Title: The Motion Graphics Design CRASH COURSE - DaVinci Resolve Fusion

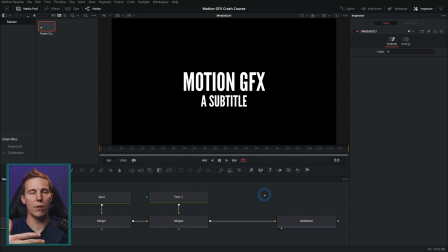(16:32)
If everything is the same contrast, then there's going to at least be a little hiccup of where do I look? What do I read first? Now, for this one, people are probably going to read the motion graphics thing first for one reason. And that's because it's bigger in the frame. So if I were to take this subtitle and I were to push the size up and make this a little bigger than motion graphics,
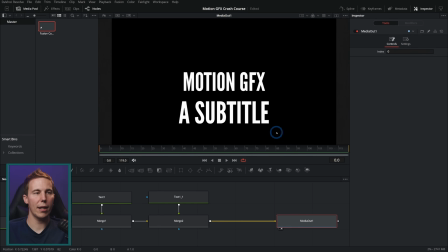(16:49)
even if it's under it, you're probably going to read a subtitle first and then motion graphics before it, which is pretty crazy. So size is really important, and it's as important as contrast.
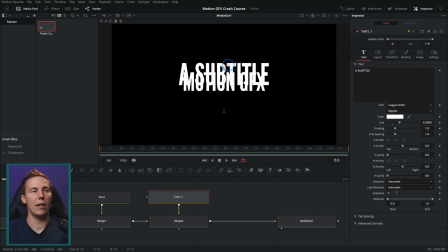(16:59)
And it's, I would say, more important even than the position on screen. So a subtitle, motion graphics. Again, if I take this down, you're probably going to read motion graphics first and then look at a subtitle to kind of contextualize it, right?
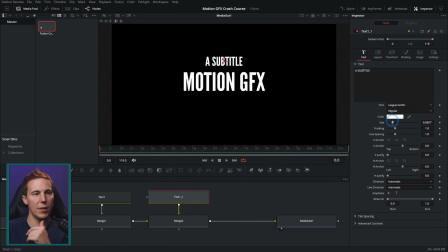(17:11)
It's pretty wild, just these little changes. But now check this out. If I were to make subtitle and motion graphics about the same size on screen, your eye is going to be confused.
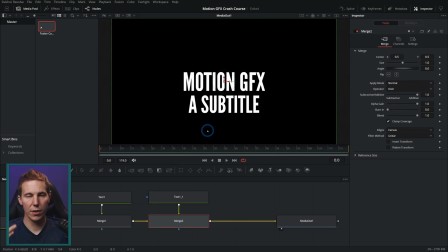(17:19)
Like, what do I look at first? But I can influence where the viewer is going to look by using contrast and position. So if I take the position down like this, what's in the middle is going to be read first, and then what's under it. This is also because motion graphics is above a subtitle. But even check this out.
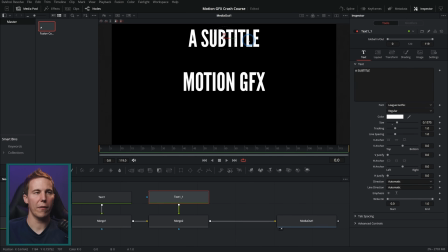(17:35)
So if I take a subtitle like this, I still think you'd probably read motion graphics before a subtitle because it's in the middle, and it's really powerful to be in the middle. But let's put this here,
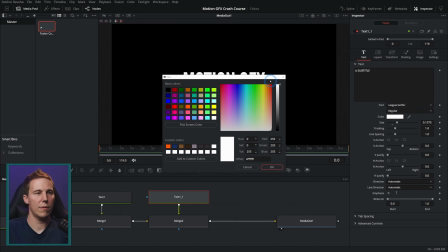(17:43)
and then let's take the color and just take that down a little bit so there's less contrast.
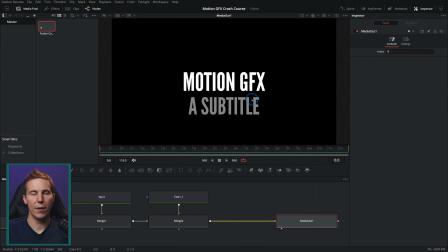(17:47)
We'll just make this kind of a neutral gray, and look at that, motion graphics, boom, obviously what we look at, and then a subtitle. In fact, there's a point where you can make a subtitle bigger like this, and you still would probably read motion graphics first.
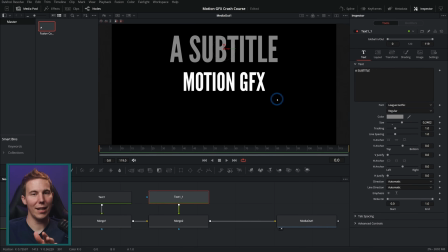(17:59)
If I put it up above, I don't know. It's starting to get iffy. But the thing is, a good design isn't iffy. So I wouldn't leave the design like this. There should be no question on what you look at first. You should always be in control of what people are looking at. And so to kind of do this, I would take the size down, take the subtitle probably down here.
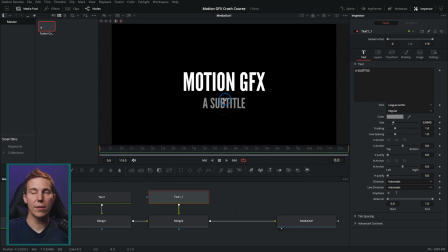(18:17)
In fact, I would even take the size down a lot more, make it really obvious. Why not use a couple different tools to influence the viewer since you have them at your disposal, right? So motion graphics, a subtitle, beautiful. Of course, when we're talking about motion graphics, then we can use timing to influence the viewer even more. So we could have motion graphics come in first and then a subtitle, right?
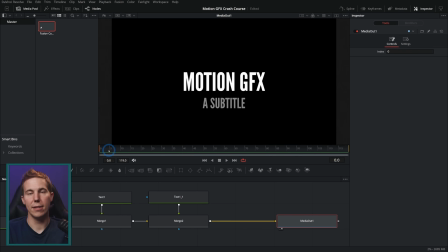(18:34)
And so timing, if something arrives first, that obviously gets the attention first and lets people kind of sink in first. So we could do something like take this motion graphics and we're going to fade this in just with the blend.
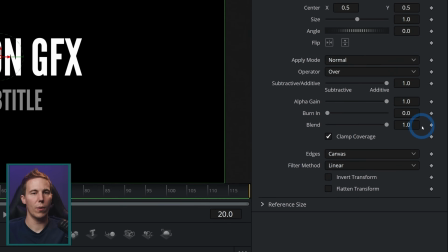(18:46)
And so I'm going to go to, let's say 20 frames, and then go over here to where it says blend and click on the keyframe diamond right here for blend.
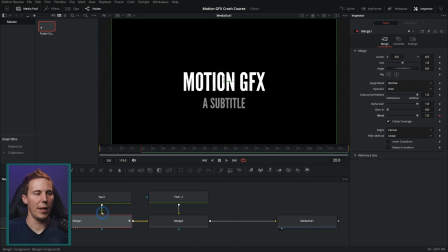(18:53)
This is like the opacity of this merge that's putting this text over our background. And then I can go to frame 0 and I'll take this blend all the way down. That's just going to fade it down. And so as we play up to frame 20, it's going to fade in like that.
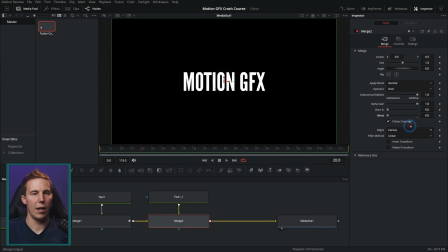(19:06)
So we could have that fade in first, and then we could have a subtitle. You can take the blend down and turn on the keyframe, and then we'll go 20 frames in and turn it back up like that. So now we can play this back and it says motion graphics, a subtitle. And we're controlling what the viewer looks at and how they process their information by using timing.
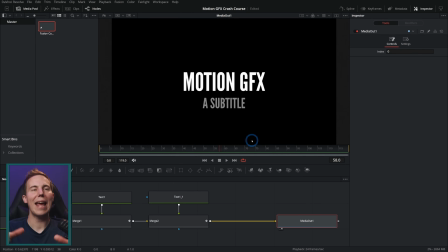(19:22)
So these are really the basics. And if you can nail these things, everything that you do is going to be better. So let's take just just a couple minutes and add on to this and make this kind of a finished motion graphic, keeping these principles in mind.
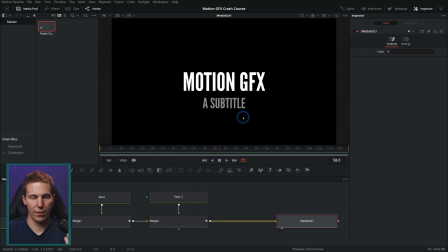(19:37)
We want people to look at motion graphics as its own thing, and we want them to look at Subtitle later. And I think instead of having these fade in, I'm just going to double click on each of these blends to reset it. We're going to make this a really cool motion graphics design based on these principles. By the way, if you're new to Fusion, there are a bunch of tips that I would really recommend you check out in our Fusion Survival Guide. That's a free video course with the essential tips for Fusion. You can get that here or in the links down below.
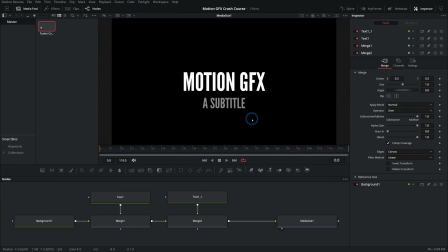(20:07)
My gift to you, okay? Let's keep going. So let's take some of these lessons that we've learned and make this into an actual nice looking motion graphic. And that's the thing, is it doesn't need to be complicated. Really, I mean, as it is, this almost works. So let's just keep this really simple.
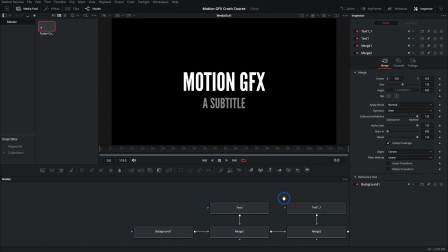(20:22)
When in doubt, keep it simple. And let's just maybe do something like this. Let's just move our background over. And instead of this black background, let's make this just a little bit more interesting.
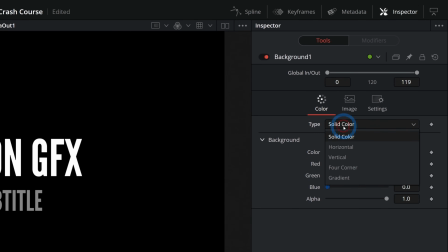(20:32)
Over here in my inspector where it says solid color, let's switch this to 4 color. And I love this trick.